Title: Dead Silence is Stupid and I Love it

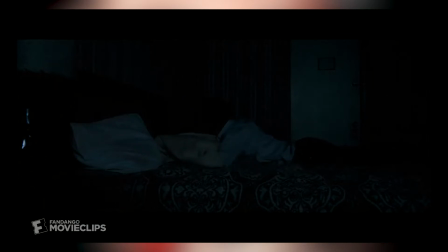I didn't mention it earlier, but there's a scene where Jamie is in his motel room with Billy, and he has a dream about Mary Shaw appearing in the room, and it's just, I mean,
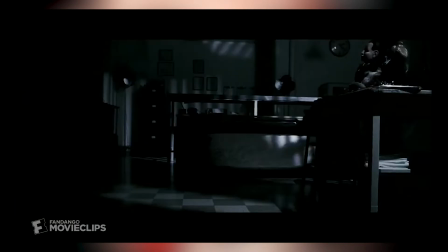look at this. Once again, the scene with the young funeral guy and his interaction with Mary Shaw is utterly terrifying as she just floats towards him.
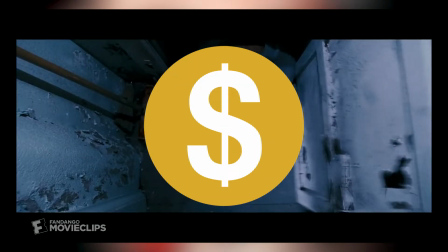The funeral guy's death scene is also pretty good, except if you're watching the unrated version. Also, that hallway scene I mentioned earlier.
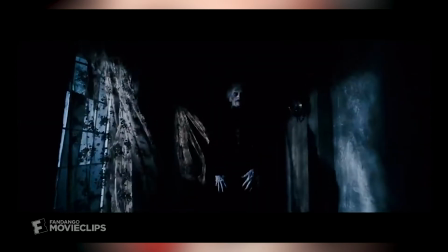Why is this old woman floating through a dimly lit hallway with the blowing curtains?
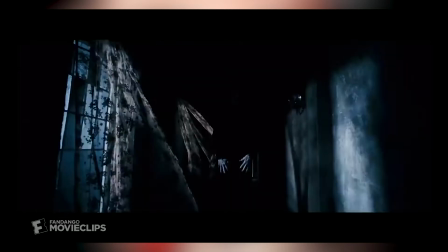So scary. I don't know why, but it is. And speaking of Mary Shaw,
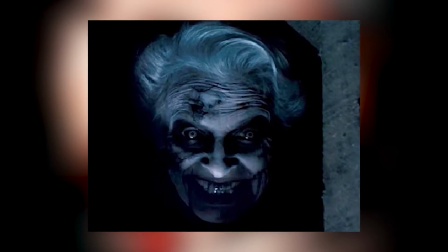yeah, Mary Shaw got her own part. What are you gonna do about it? Mary Shaw in this movie is actually very unsettling.
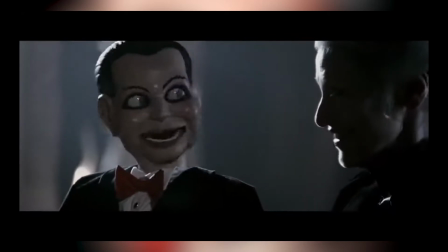Even when she's alive in the flashback, she's scary to me.
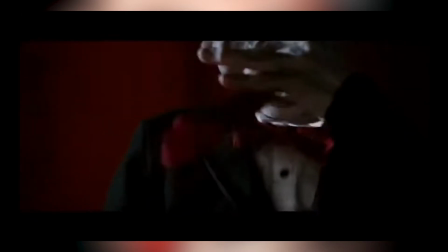And not just because we learn she kidnapped a kid, but like her old frail fingers and her whole look is just unsettling, which I'm sure was done purposefully.
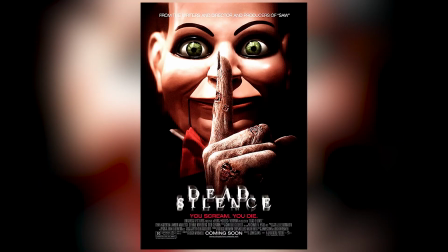Hold on a second, I just realized something. It's mentioned that Mary Shaw lived in the theater, right? We see her apartment and the doll storage room, and the only way to access it is by climbing up the catwalk and walking across it.
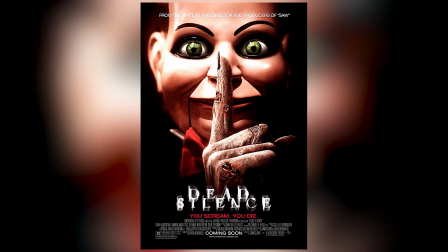Does that mean this frail old lady had to climb up a ladder and across a catwalk to her apartment anytime she wanted to go to it or leave? How did she get up there without breaking a hip? How the hell did she drag a kid up there? What the hell? I never realized this before. That's a pretty wide plot hole I never thought about before. You know what?
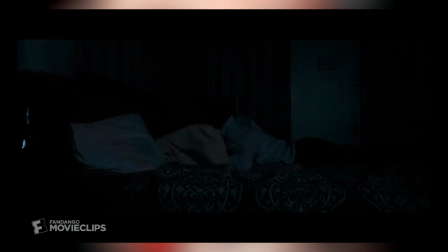Whatever. That doesn't take away from Mary Shaw being absolutely terrifying. Plus, her whole thing is that if you scream, you die, and this woman is pretty creepy, so it kind of makes sense.
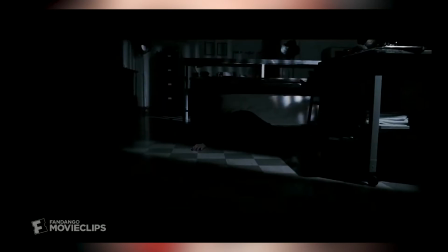But does that mean if you never scream, like, she wouldn't kill you, she would just haunt you?
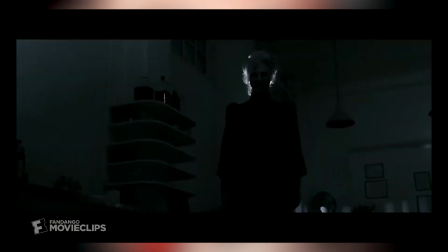Like, would she just continuously try to get you to scream? It's kind of funny to think about her just going to extreme lengths to try to get you to scream.
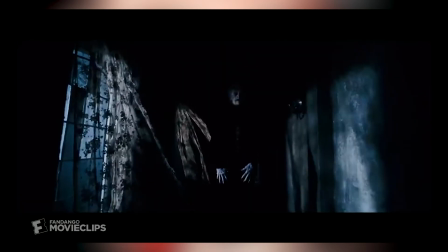Speaking of Mary Shaw going to extremes to get someone to scream,
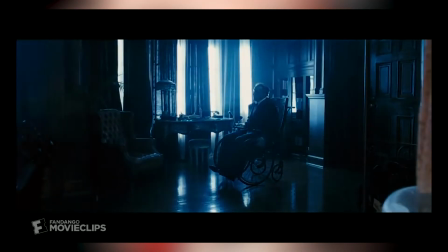I mentioned earlier that the film has a twist ending and that the twist saves the film in a way.
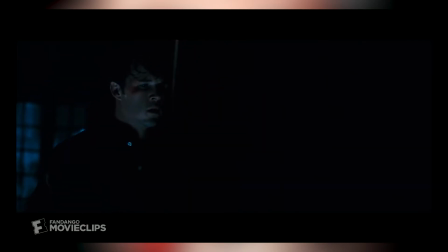While I personally like the film before the twist happens, it does add a lot to the film.
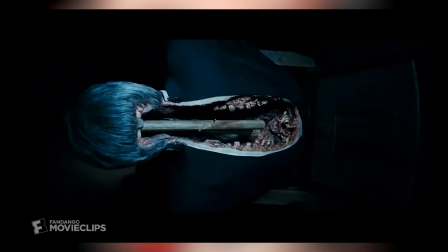The twist being that Jamie's dad was actually a doll and his wife was actually a doll that Mary Shaw's spirit was possessing.
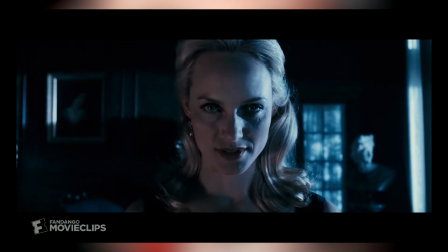It's revealed during the ending sequence that Ella was a doll that Mary had made at some point before her death and was possessing the doll as a way to be inconspicuous around the townspeople.
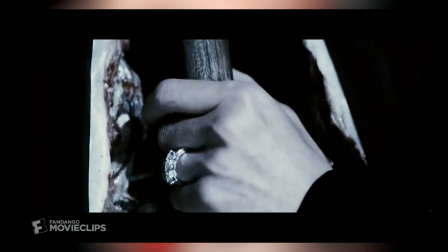One part about this reveal I don't like, however, is the circling camera and flashback trope that was used in Saw.
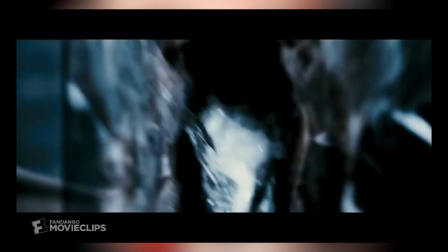When Jamie realizes the truth, the camera circles him and we see flashbacks explaining what happened.
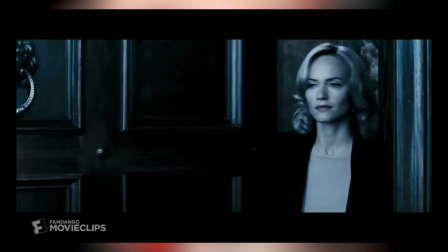It's just jarring and different from how the film was shot beforehand.
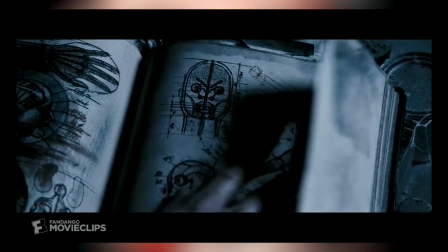I think personally that how we just had a series of flashbacks, it would have been more effective than getting the flashbacks while having the camera circling Jamie.
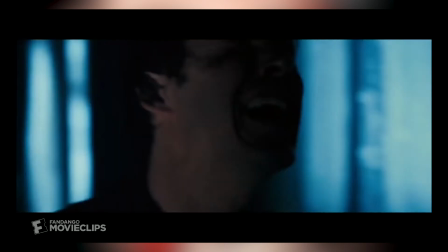Either way, the twist does overall work and the flashbacks do help with connecting the pieces together.
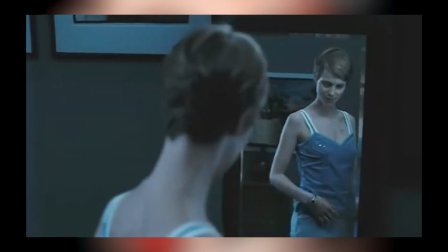I almost forgot to mention that the theme for this movie is insanely good.
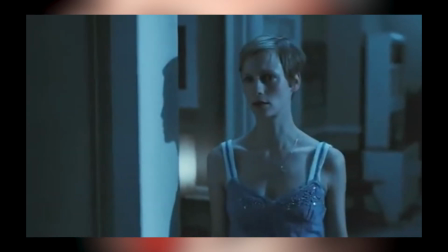In my opinion, this theme rivals Saw in 28 Days Later in terms of how good it is.
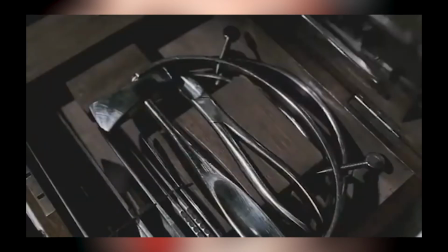It's the right amount of creepy and it builds tension perfectly. And the theme makes the twist even better.
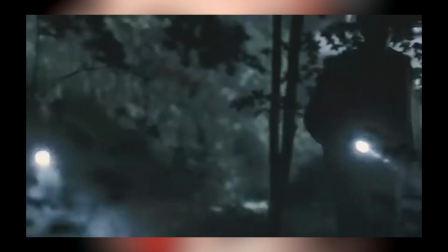Much like how the Saw theme helps the ending and twist in Saw so much better, it's kind of sad to me that this theme isn't as recognized as Saw in 28 Days Later.
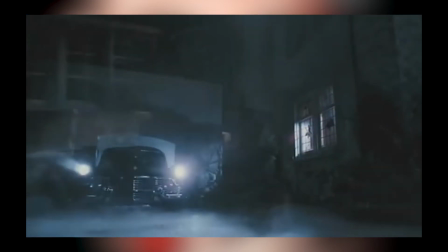It is probably because this film is just a standalone and not part of a franchise.
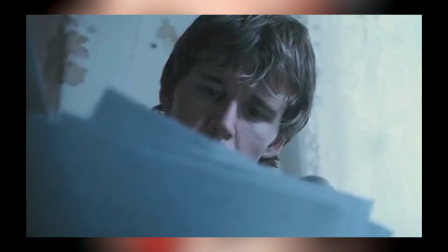If you were curious, this was supposed to lead to a franchise, much like Saw and Insidious, but sadly, the film underperformed,
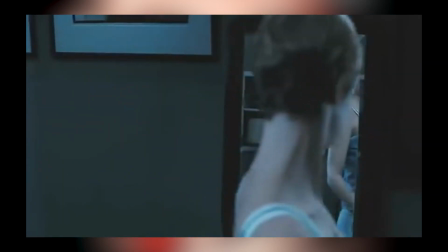so no sequel was ever made, and it's one of the few blemishes on the record of both James Wan and Leigh Whannell.
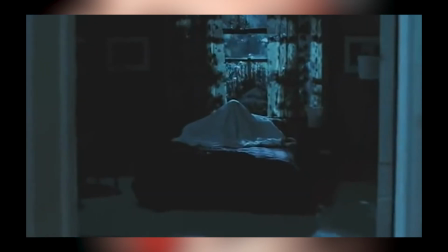Despite this, I do really like the film. Mary Shaw is truly scary at points, and the twist, while not on the level of Saw, is still really good to me.
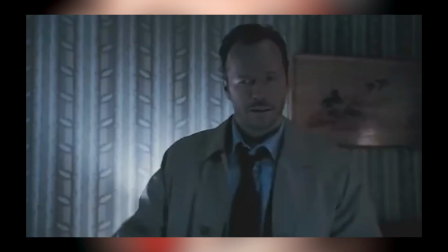I know the film has grown quite a cult following over the years, but I still think that more people should give this movie a chance.
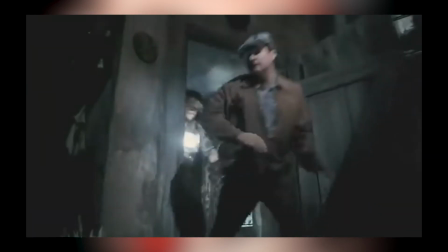While not the most original concept, it's done by two proven filmmakers, so the film stands above the majority of the killer doll movies out there.
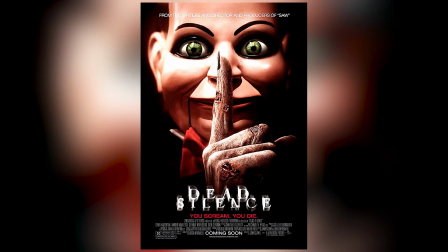Now, before I reveal my score, I just want to say that I know that I've been giving this movie a lot of praise, so my score might seem low. However, when you look at the film as a whole, like including the bad color grading, the weird editing, and just some of the overall really weird choices that were made with this movie, I really can't go any higher than a 6.5 out of 10.